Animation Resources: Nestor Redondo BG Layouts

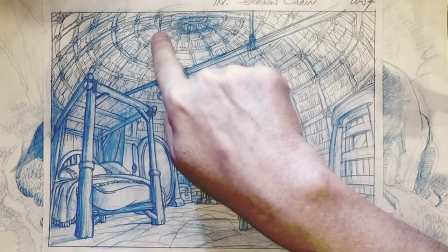(74:30)
There's the interior of the same thing, and he knows the construction of how that dome is made out
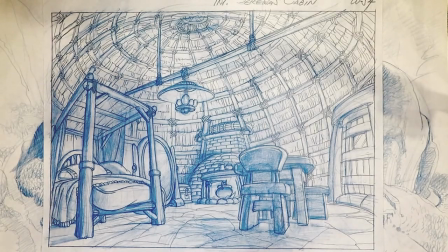(74:38)
of twigs and straw. And there's the fireplace.
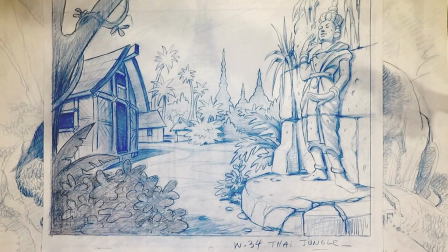(74:48)
Okay, now we're going to go through a series here of all over the world. and he's able to express all over the world. This is a jungle in Thailand.
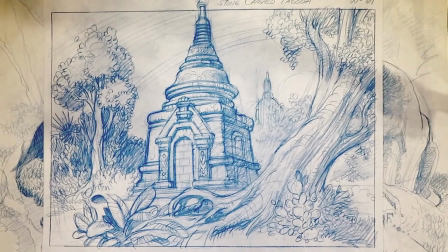(75:04)
There is probably Cambodia, from the looks of it.
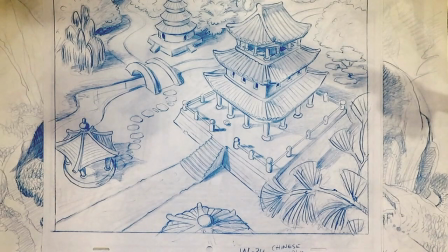(75:11)
Chinese temple.
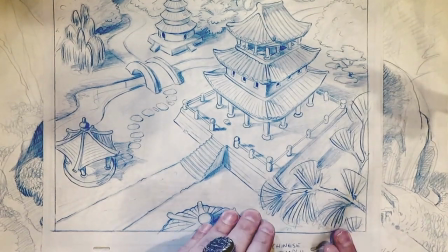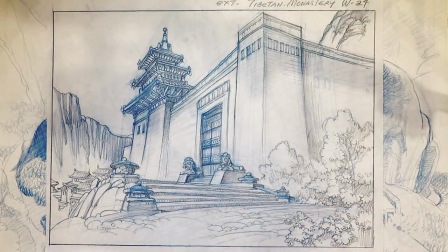(75:18)
Tibetan monastery.
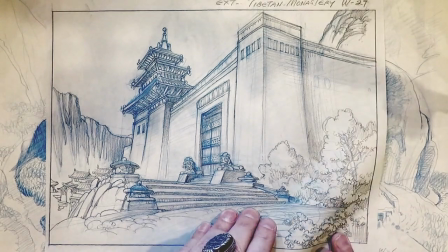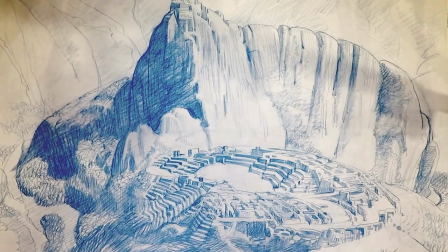(75:25)
In the Peruvian Machu Picchu.
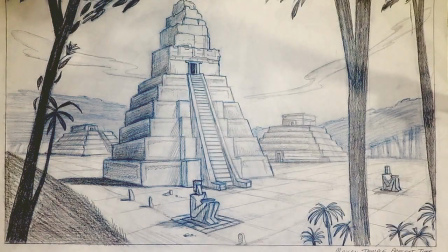(75:34)
A Mayan temple.
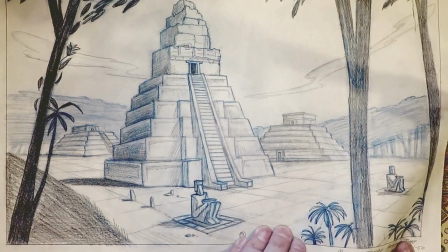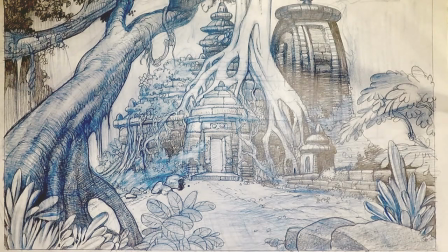(75:43)
That's like Angkor Wat or somewhere like that in I guess that's Thailand.
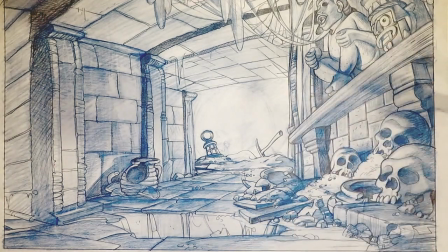(75:53)
Inside the temple, and it's obviously the Mayan temple because we've got Mayan stuff up here.
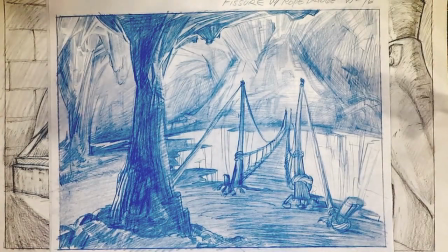(76:06)
But he did all of those different cultures and put them across clearly every time.
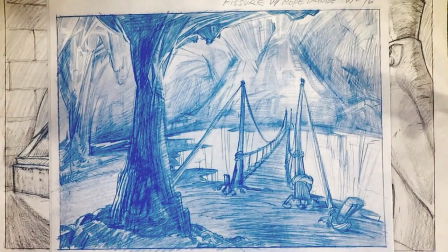(76:11)
Here's a fissure in the ground with lava at the bottom or something and a rope bridge going over it.
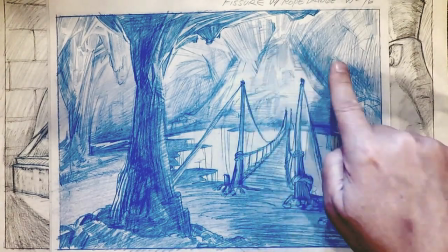(76:18)
And look how back here it becomes undefined,
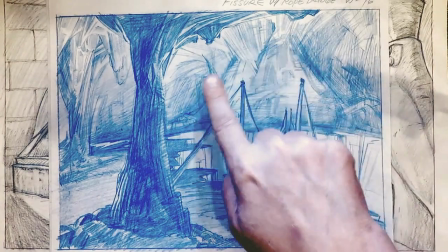(76:21)
but the directions of it are all that you need to indicate how the cave works over there.
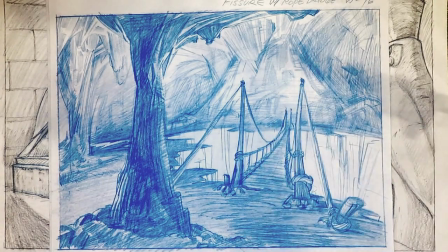(76:27)
You don't really have to see all the detail when it goes over there.
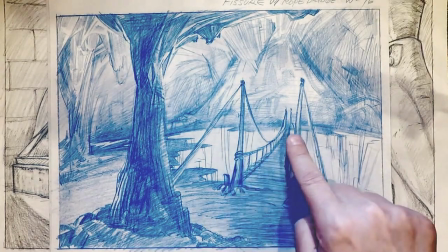(76:30)
There's more detail here in the foreground, and there's detail around the center of focus of interest, which is this bridge.
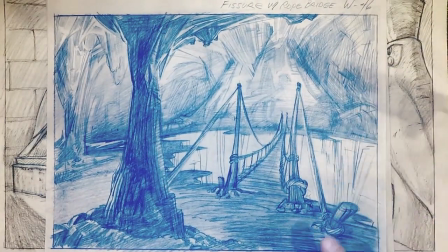(76:37)
But when it gets out into the edges, you don't have to have quite so much detail anymore. So he keeps the attention focused on the center.
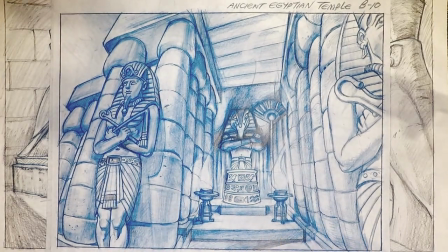(76:46)
Here's inside an ancient Egyptian temple. Again, he can express anything.
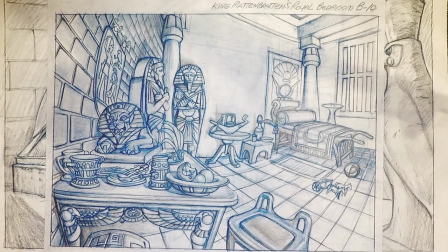(76:56)
A royal bedroom in Egypt from a prince. It's a kid. You can tell he's got toys on the ground. I don't know why he'd have mummy cases in his bedroom, but I guess he does.
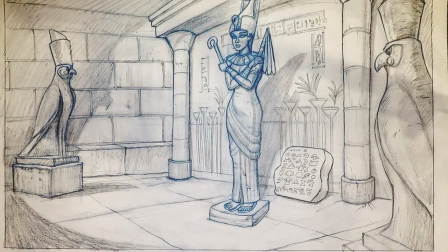(77:11)
Cleopatra, statue of Cleopatra.
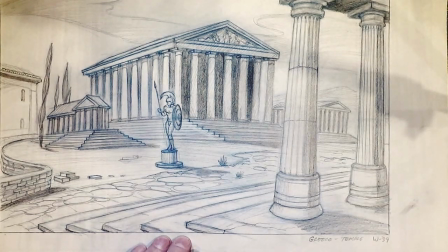(77:18)
Ancient Greece. Now, the research that's required to do this is formidable, but he's doing it
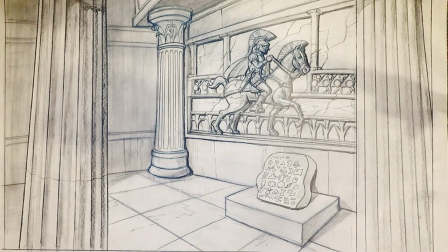(77:28)
effortlessly, and he's incorporating his research intelligently to keep a focus.
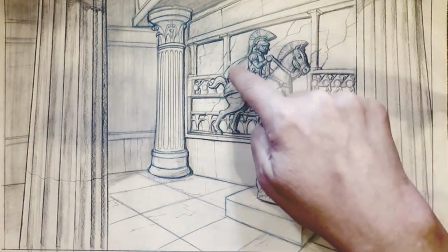(77:32)
Like here's a
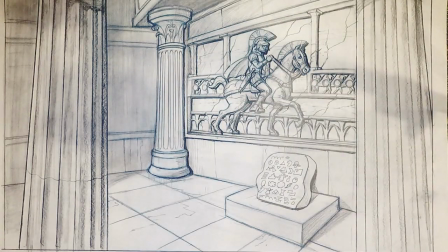(77:35)
bas-relief that puts the idea of Greek temple across along with the columns without having to have a whole bunch of details.
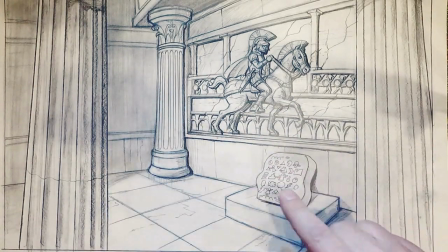(77:44)
Very simple, and he keeps the focus on whatever this
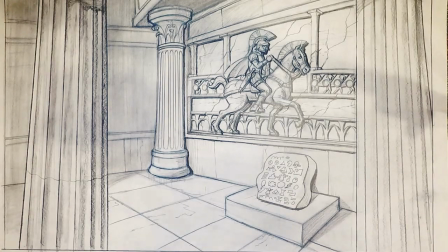(77:50)
tablet is down there. That's obviously what the characters are looking to in the scene.
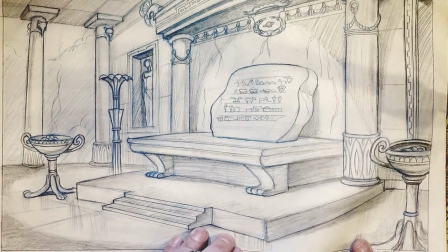(77:59)
Another tablet. This one again Egyptian, because we're seeing the
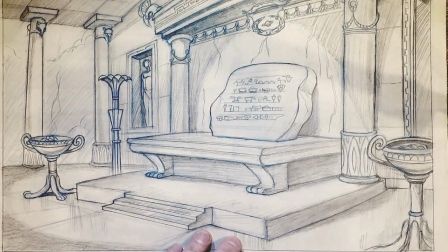(78:07)
lotus flowers and the Egyptian sort of patterns. Actually, it says Greek style.
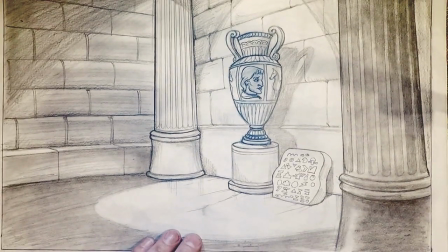(78:15)
Well, I was wrong. That was Greek. A Grecian urn with Alexander the Great's portrait on it.
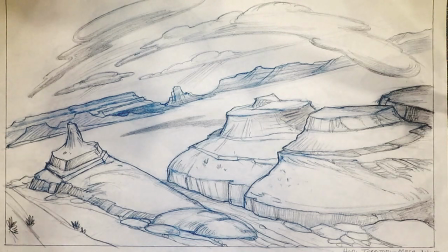(78:26)
Okay, now we're in Hopi territory. Mesas, Monument Valley.
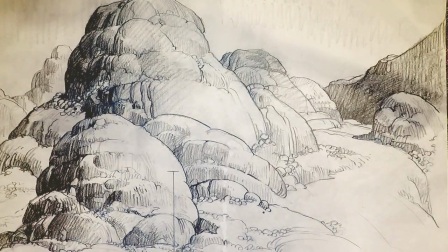(78:35)
Now, look at how he renders rocks.
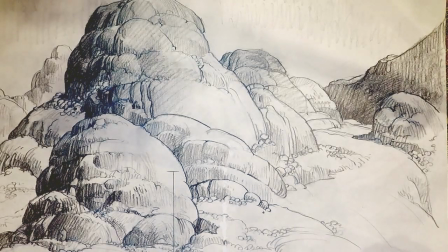(78:38)
A lot of time, people will do all kinds of details on rocks.
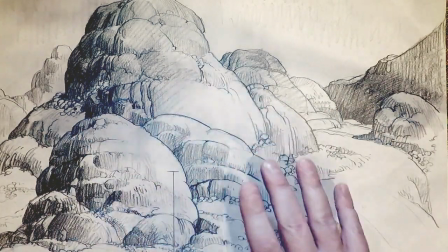(78:43)
He just worries about the forms, and he makes the forms pleasing and makes them feel, and he's indicated here, this line here shows the height of a man.
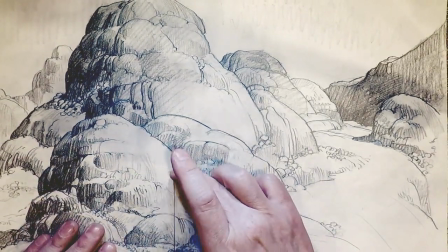(78:52)
That's what 6 feet would be in this, so you understand the scale.
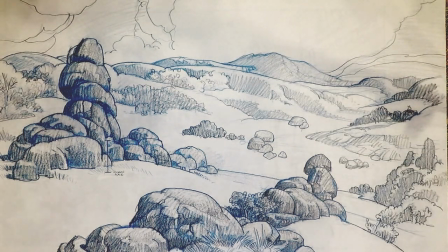(79:01)
Again, beautifully rendered rocks.
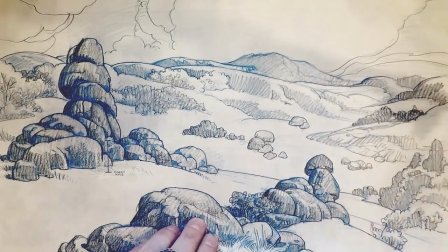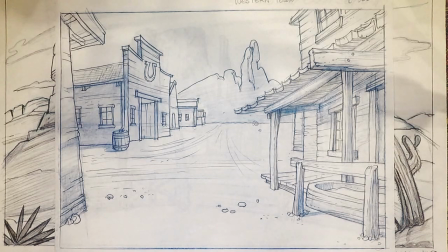(79:11)
Western town.
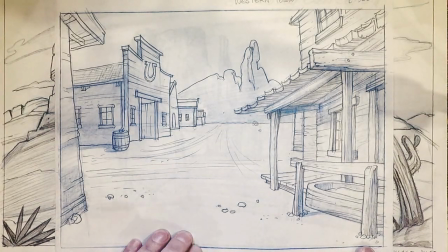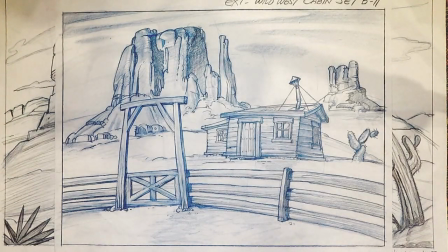(79:18)
A Wild West cabin.
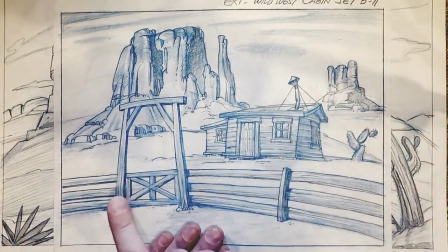(79:21)
And it's a set, so you kind of feel that it's a prop with a backdrop.
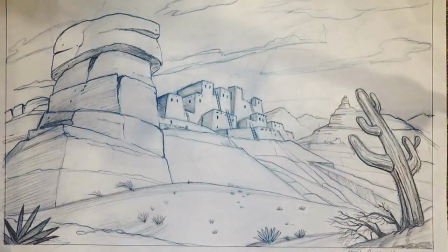(79:28)
It doesn't really feel like a real Wild West cabin. But now here we're in Pueblo Village.
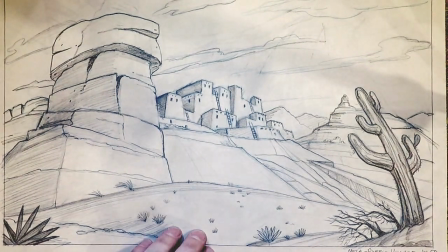(79:37)
Again, the Hopis.
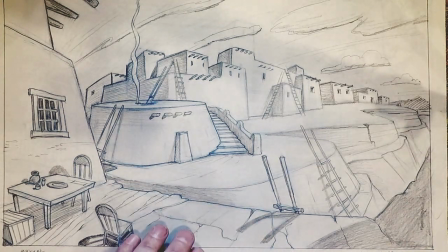(79:42)
And we've got a kiva over here from the outside. Now, he told me a little bit about
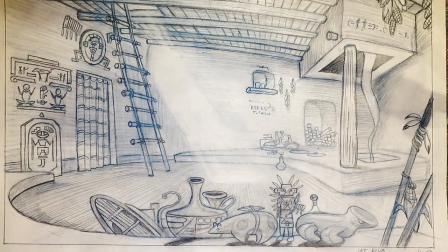(79:54)
this background. Ken Leonard did. He said that they had a lot of attention to detail in making sure that when they depicted a culture, they depicted it properly.
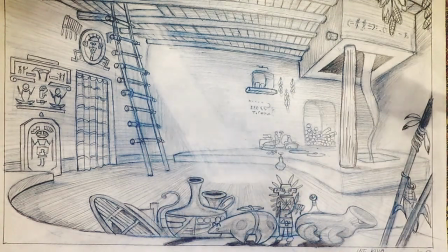(80:09)
The idea of a kiva is that during the Kachina celebration, they dress up as their gods.
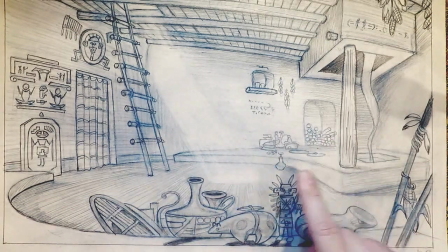(80:17)
And the kiva is like the sacred place.
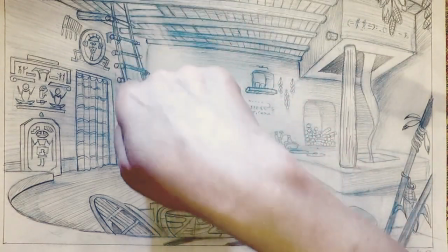(80:21)
And it's in a hole, you go down through a hole in the top of the building, down these steps.
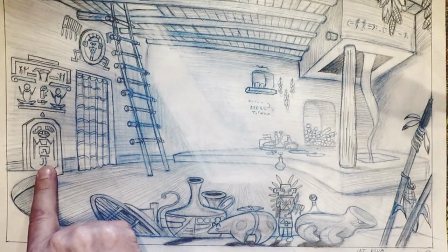(80:28)
And you open this door over here, and that door over there is the door to the spirit world.
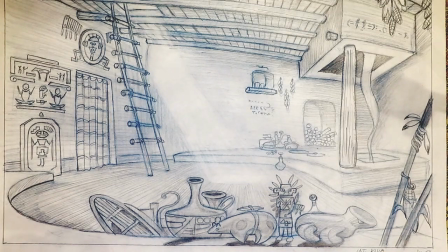(80:35)
And when it's opened, the spirit of the god comes in. Well, you get dressed, first of all, in your Kachina costume.
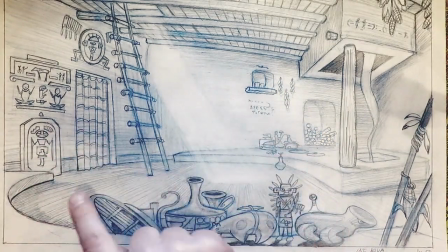(80:42)
There's a Kachina doll. You get dressed as the god. You open the door to the spirit world.
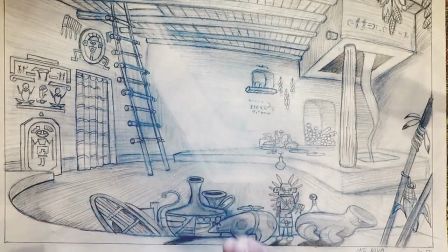(80:47)
The spirit comes in and enters you.
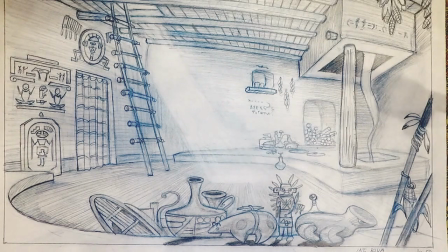(80:49)
You go up the stairs, and out in the village, the
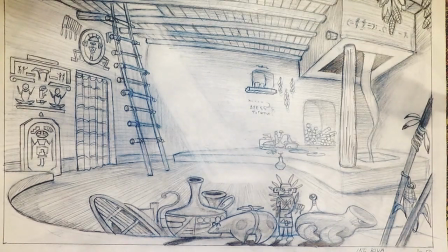(80:57)
ceremony takes place, and you are the god, because the god is inhabiting you, the spirit.
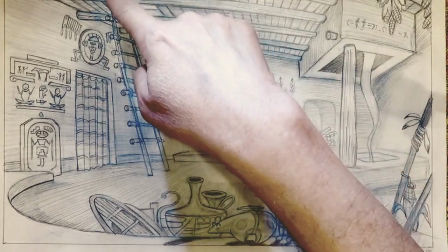(81:03)
Then you come back down the steps again,
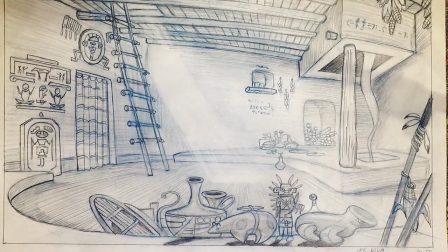(81:06)
and the spirit goes back into the secret door there, and you take off the costume, and when you go back out, you're just a normal person again. So he said that they were very attentive that all of these elements were all things that were authentic, and did a tremendous amount of research,
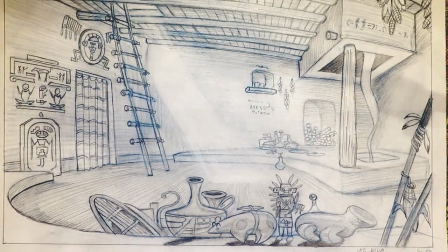(81:25)
because they wanted to make sure that even though all that information wasn't being put across by the cartoon itself, they were able to have it in the background. So if someone knew, they would look at it and they'd say that is actually the interior of a Hopi kiva.
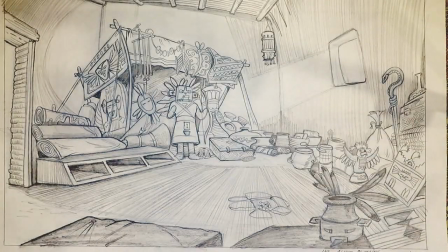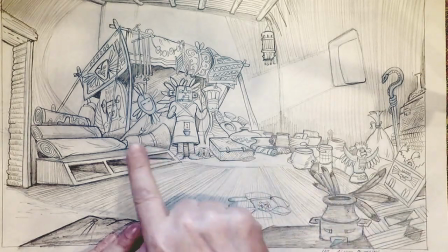(81:50)
This is the bad guy's place where he's stolen all of the religious artifacts, and he's hiding them in his hideout.
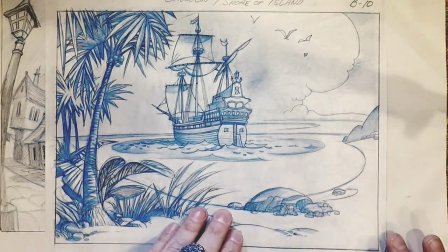(82:03)
A Spanish galleon. Beautiful, simple but beautiful.
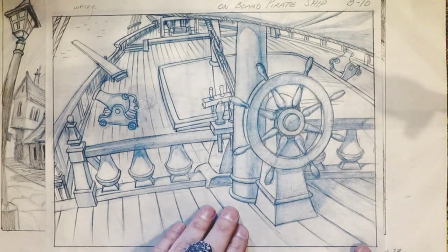(82:10)
There's on board the pirate ship. Totally functional.
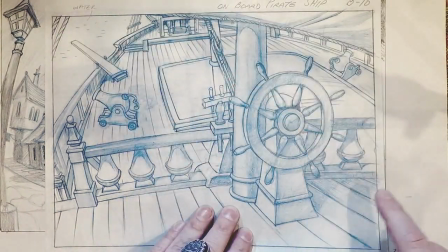(82:16)
We've got several areas where action could be staged.
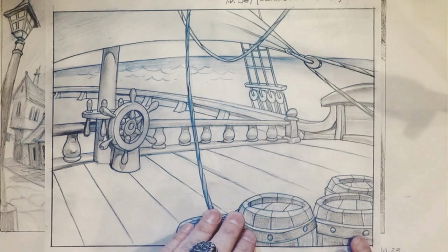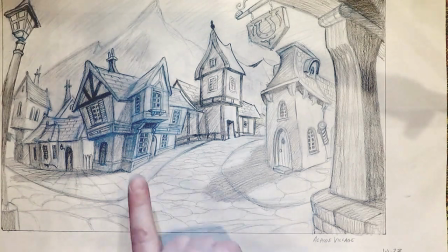(82:27)
Now we're in Alpine Village, and look at the angles. Look how everything has that.
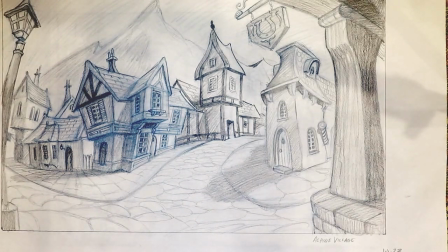(82:33)
If you've ever seen photos of this kind of half-timbered house, if you look down a street, nothing is on a totally vertical right angle.